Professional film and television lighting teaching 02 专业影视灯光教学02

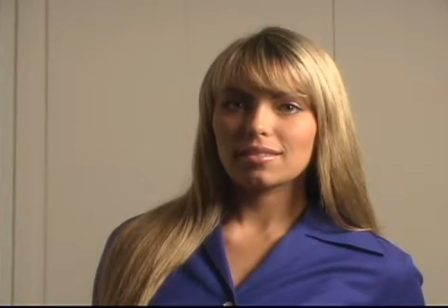246s
When you're shooting in rooms with white walls, you might not need a fill light or reflector because there's plenty of fill light bouncing off the walls and ceiling.
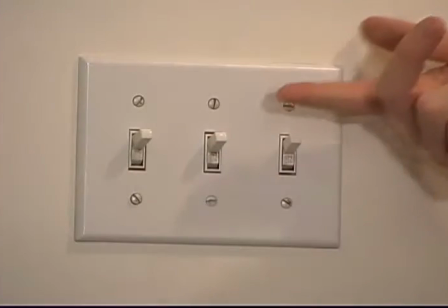254s
The overall existing light level in a location is called the ambient, or base light level.
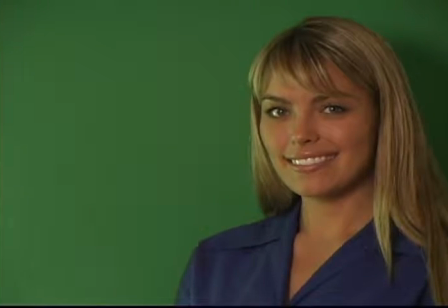260s
Remember that light bouncing off any surface will be colored by that surface, so if your talent's next to a green wall, you're going to see a greenish tinge on the subject on the side next to the wall.
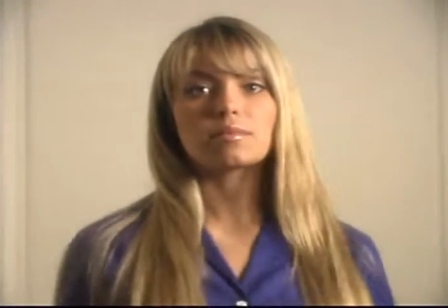271s
If you're getting too much fill from a white wall, you might need to move your subject away from the wall, or a cool trick is to use a negative reflector.
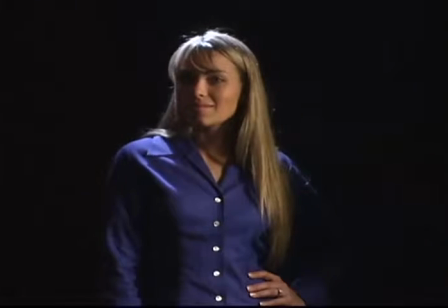279s
A black piece of foam core or artboard placed beside your subject out of the frame will absorb light and create darkness on that side of your subject.
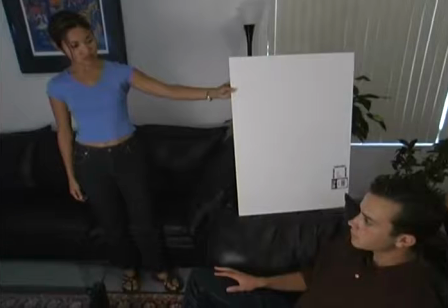289s
Now that you know what tools you can use for fill, how do you decide how much fill you want?
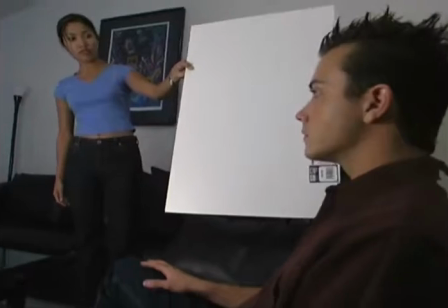295s
The amount of fill you use determines your lighting ratio.
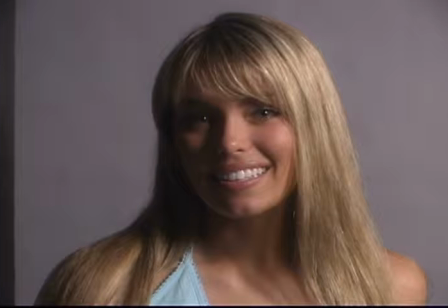304s
Lighting Ratio is a term expressing the difference between the brightness of a subject's brighter side and the darker side.
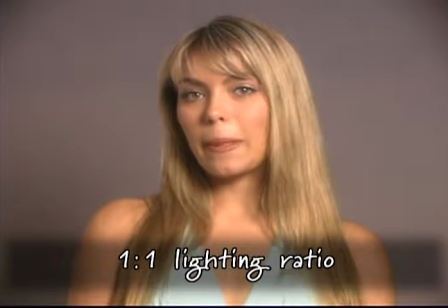311s
If the light shining on both sides of your subject are equal, you have a lighting ratio of 1 to 1.
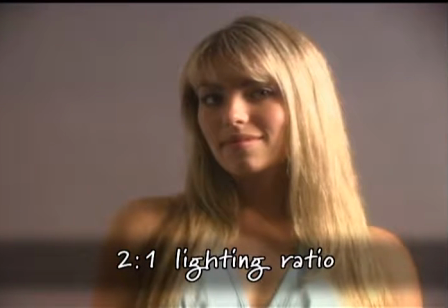318s
If you make one light half the intensity, you now have a lighting ratio of 2 to 1.
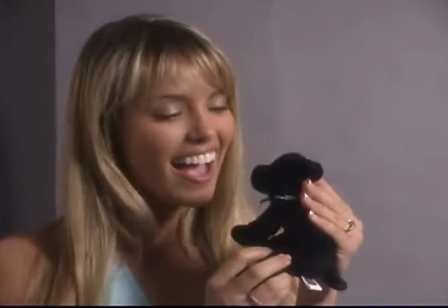324s
You'll choose a lighting ratio to create a mood and make your subjects look good.
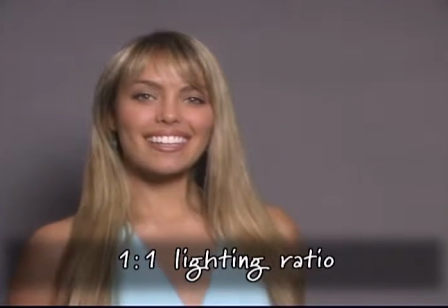327s
A ratio of 1 to 1 is high-key lighting, flat and bland, but might work well for a scene where you really want no drama, few shadows, and low modeling.
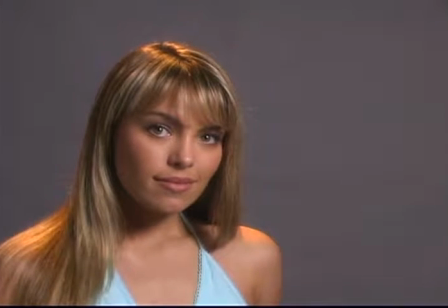336s
A lighting ratio of about 2 to 1 will work well for a lot of video projects.
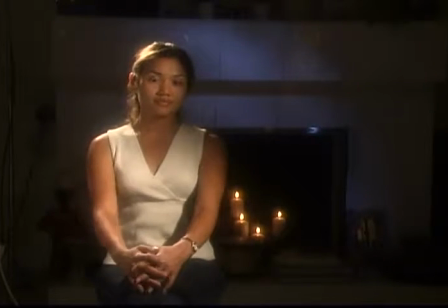341s
It allows for light shadows that model your subject and provide depth, but still have detail.
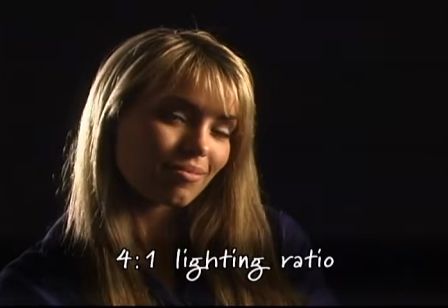346s
Higher lighting ratios, like 4 to 1 and higher, have a lot of contrast with very dark attached shadows for a very dramatic look. look.
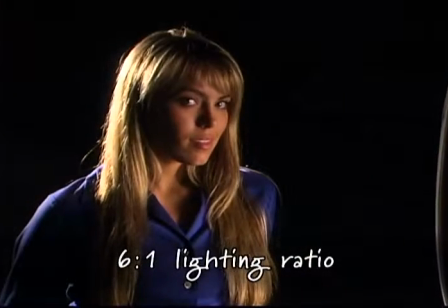355s
Anything beyond 6 to 1 or so in your shadow areas will basically go pure black.
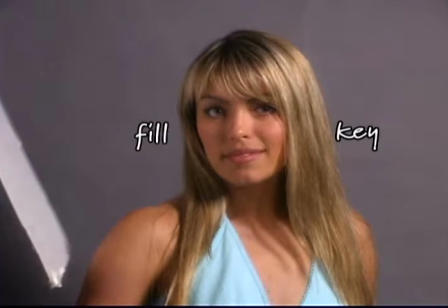360s
Regardless of other lights in your scene, the lighting ratio refers only to the ratio between the key light and the fill.
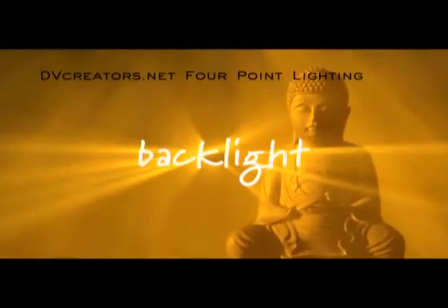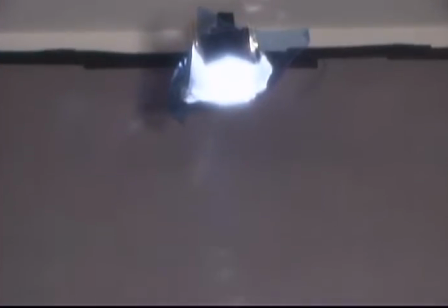372s
The third light in four-point lighting is called the backlight, which is positioned behind and usually above the subject.
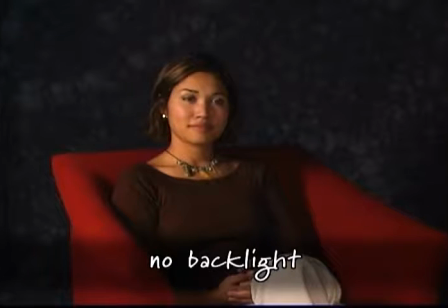379s
Sometimes you'll want or need to position the backlight a little to the side. The purpose of a backlight is to define the edges of your subject and
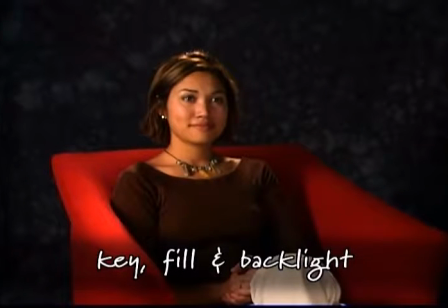388s
separate them from the background by creating a rim of light around your subject.
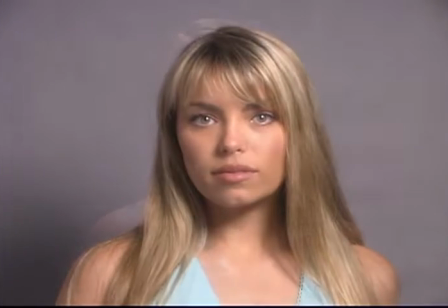392s
The backlight is often the difference between a mundane, mediocre shot and one that really pops off the screen.
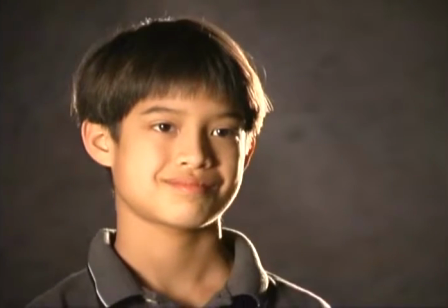400s
The backlight is very important to draw your viewer's eye to your subject and create depth in your composition. Backlighting is essential where there's a danger of the subject merging with the background, background, such as an actor with a dark shirt in front of a dark background.
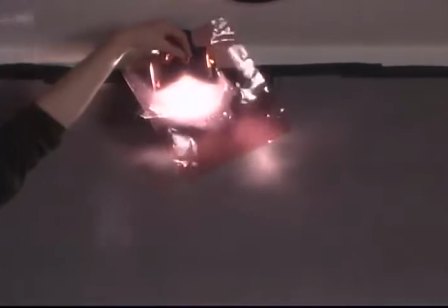414s
Usually hard light is used for backlighting. For smaller areas, I use a little 150 watt Lowell Pro light that is usually plenty. If you don't want your stand to show up in the shot, like I have, you can use a little clamp with a Pro light.
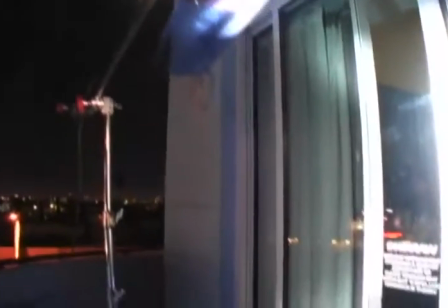427s
Here's a shot with nothing but a Pro light with a blue gel on it.
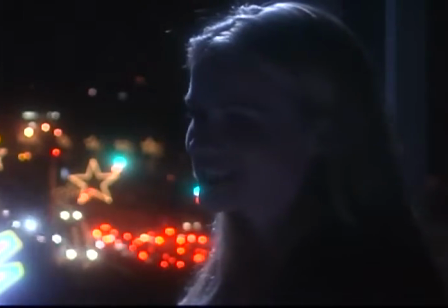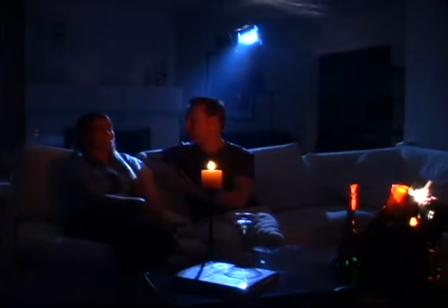437s
For larger rooms, you can use a Lowell Omni light for a backlight.
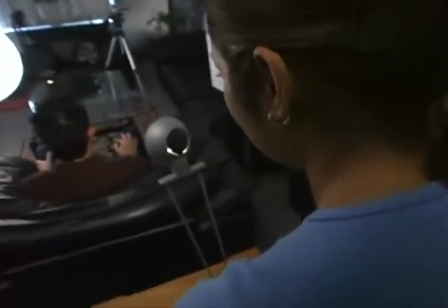440s
You could even use a bright halogen desk lamp for a small interview setup, or a halogen work light for a larger area.
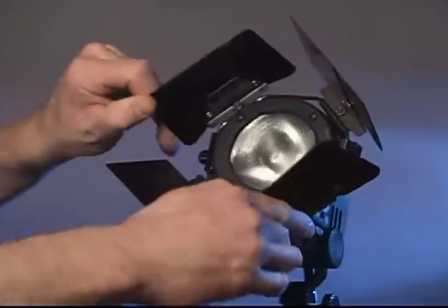451s
To guide and shape light to fall where you want and nowhere else, professional lights have hinged metal flaps called barn doors.
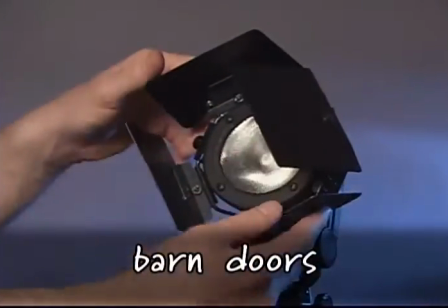460s
The barn doors are like tiny flags attached to the light itself.
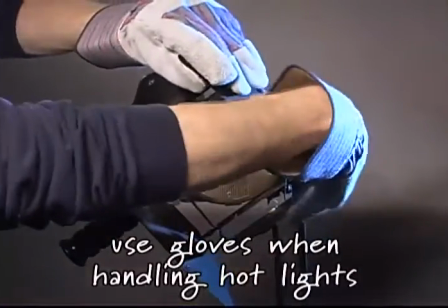463s
Remember that once a light has been on for a minute or two, the barn doors get hot, so use thick gardening gloves when adjusting them.
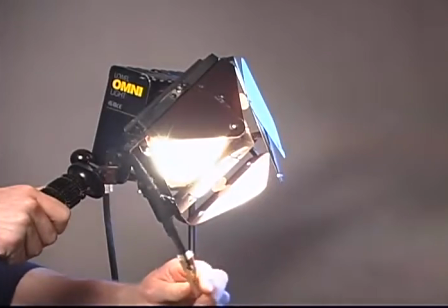470s
In a pinch, you can grab barn doors with a C47, but never touch anything that's really hot.
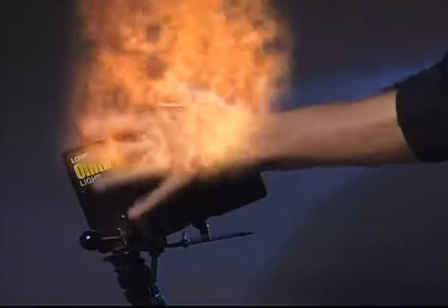476s
That actually applies to life as well as lighting.
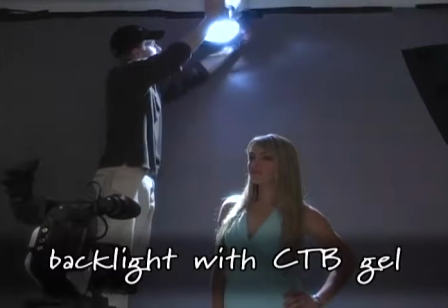480s
You can use a pale blue gel on the backlight called a CTB gel that tints the backlight about the same color temperature as sunlight.
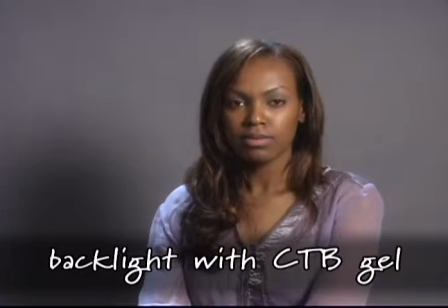488s
It can give a shot an open, airy feel like there's a window or skylight somewhere behind the subject.